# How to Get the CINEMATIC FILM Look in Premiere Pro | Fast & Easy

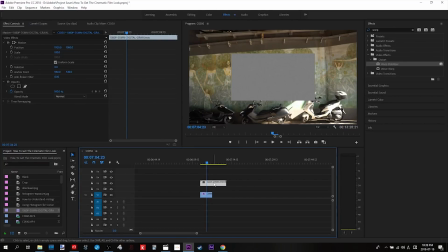So what you gotta do, because it won't necessarily match your frame, is drop it in, right click, and then scale to frame size, boom.
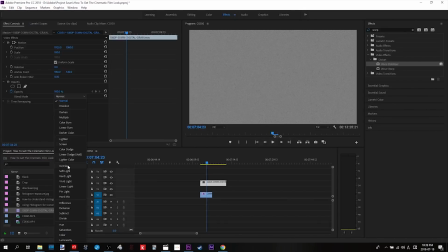And then we go up here to the top left and we go to overlay. Now you can see that's really, really strong.
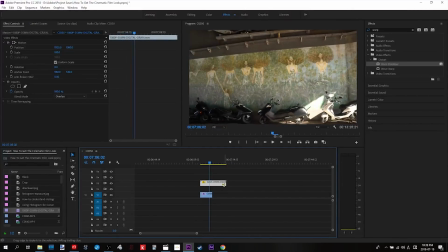We don't want that much necessarily. We're looking for an authentic film look, but we don't want it rippling across. So you come up to opacity, click opacity. You don't want to keyframe this, so click that off. And then you'll play around with this for a bit, but I like going with something around 40%,
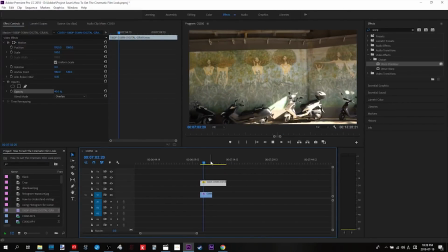so it looks a little more organic, a little more authentic, but it's not going to overpower the shot. Now, the last thing that we can do to add that finished off cinematic look to this shot would be to add in those cinema bars.
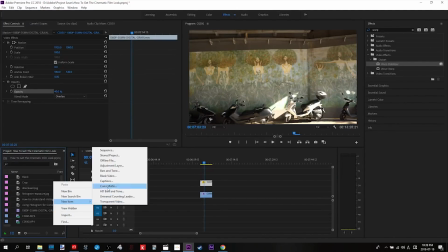So what we'll do over here in the project is we will go new. We will go down here to, where is it?
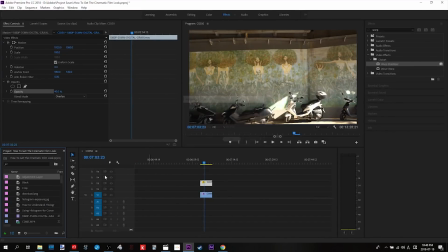Adjustment layer. Say okay, that's what we want. Rename this crop.
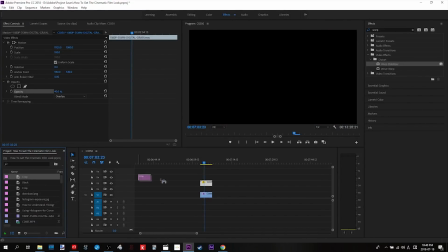Now we drop the adjustment layer in over our footage here.
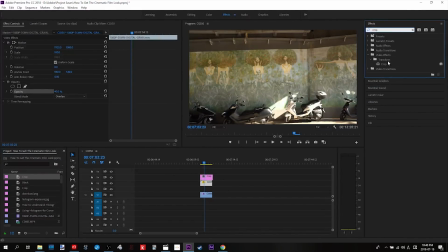We go up to effects, type in crop, and drop crop onto our adjustment layer. You can see the crop effect has been added here, and at the top and the bottom we can chop off whatever we want. So don't go crazy. I usually like to do about 13%, bottom, let's say about 13% as well.
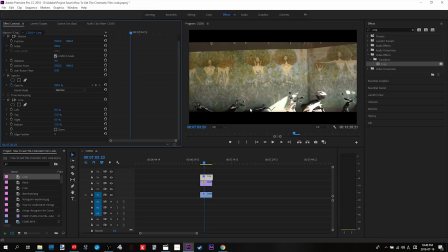And now we've got that cool, like you're in the cinema look with the bars on the top and the bottom. There you go, pretty cool stuff. All right, why don't we add a little music actually, just because we're here. This seems like the thing to do, because, you know, it's cinematic, it's kind of majestic and sad.
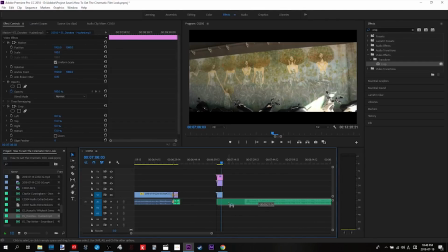How will this do? Okay, let's bring this up to here and probably turn this down so it doesn't blow our ears off.
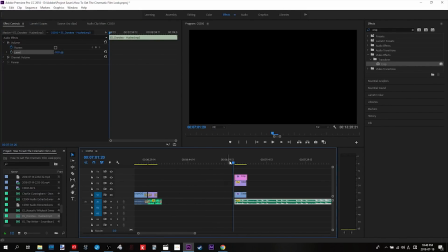And let's see what this 4 seconds of footage looks like. Much more cinematic, I'm sure.
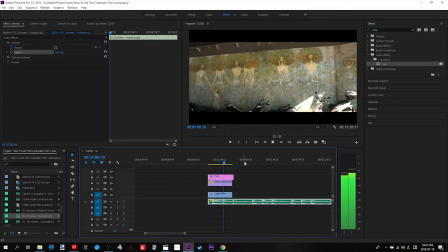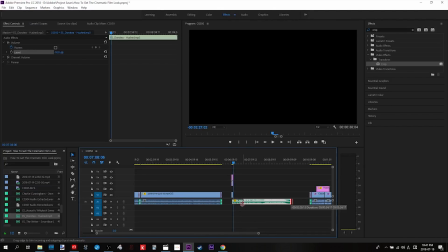Gorgeous. Absolutely gorgeous. So that's it. That's the starter pack. Get that film grain on there, add the cinema bars,
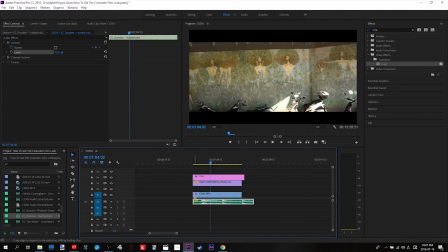and also stabilize your footage, and you're going to go a long way to making it look a hell of a lot better. All right, let's make short work of the histogram now so you can understand it and start using it immediately to better expose your footage. And I'm going to do that with the aid of a couple of different images that we'll throw up on the screen. The first one that I'm going to put up in this area right here will essentially show you what exactly the histogram is doing, and that's representing light values. So something on the very far left is going to be blacks moving over to shadows, and then in the middle we have grays and midtones. All the way over to the right we have highlights and anything essentially bright. The right hand side of the histogram is something that's extremely light in your image, say for example like a light itself, or if you had something that was incredibly black, that would be on the left hand side of the image. The way that we can use the histogram then is to see how many pixels are stacked up on whichever side in the histogram's half cutoff rectangle. So if you see on the right hand side of your Instagram, I'll throw up on the screen now an example of overexposure. If you only have pixels stacked up on the right hand side of your screen, that means that your shot is overexposed and likely way, way too bright, and you're losing all sorts of detail in your highlights. Take that shot down now. Let's throw up the next one, which will give an example of an underexposed shot. In the case of a shot being underexposed, you're going to see exactly what you would expect, a stacking up of pixels on the left-hand side of your histogram. This means that your shot's too dark and you probably need to bump something up like your ISO or whatever other of the exposure triangle aspects that you need to mess around with to correctly expose the shot.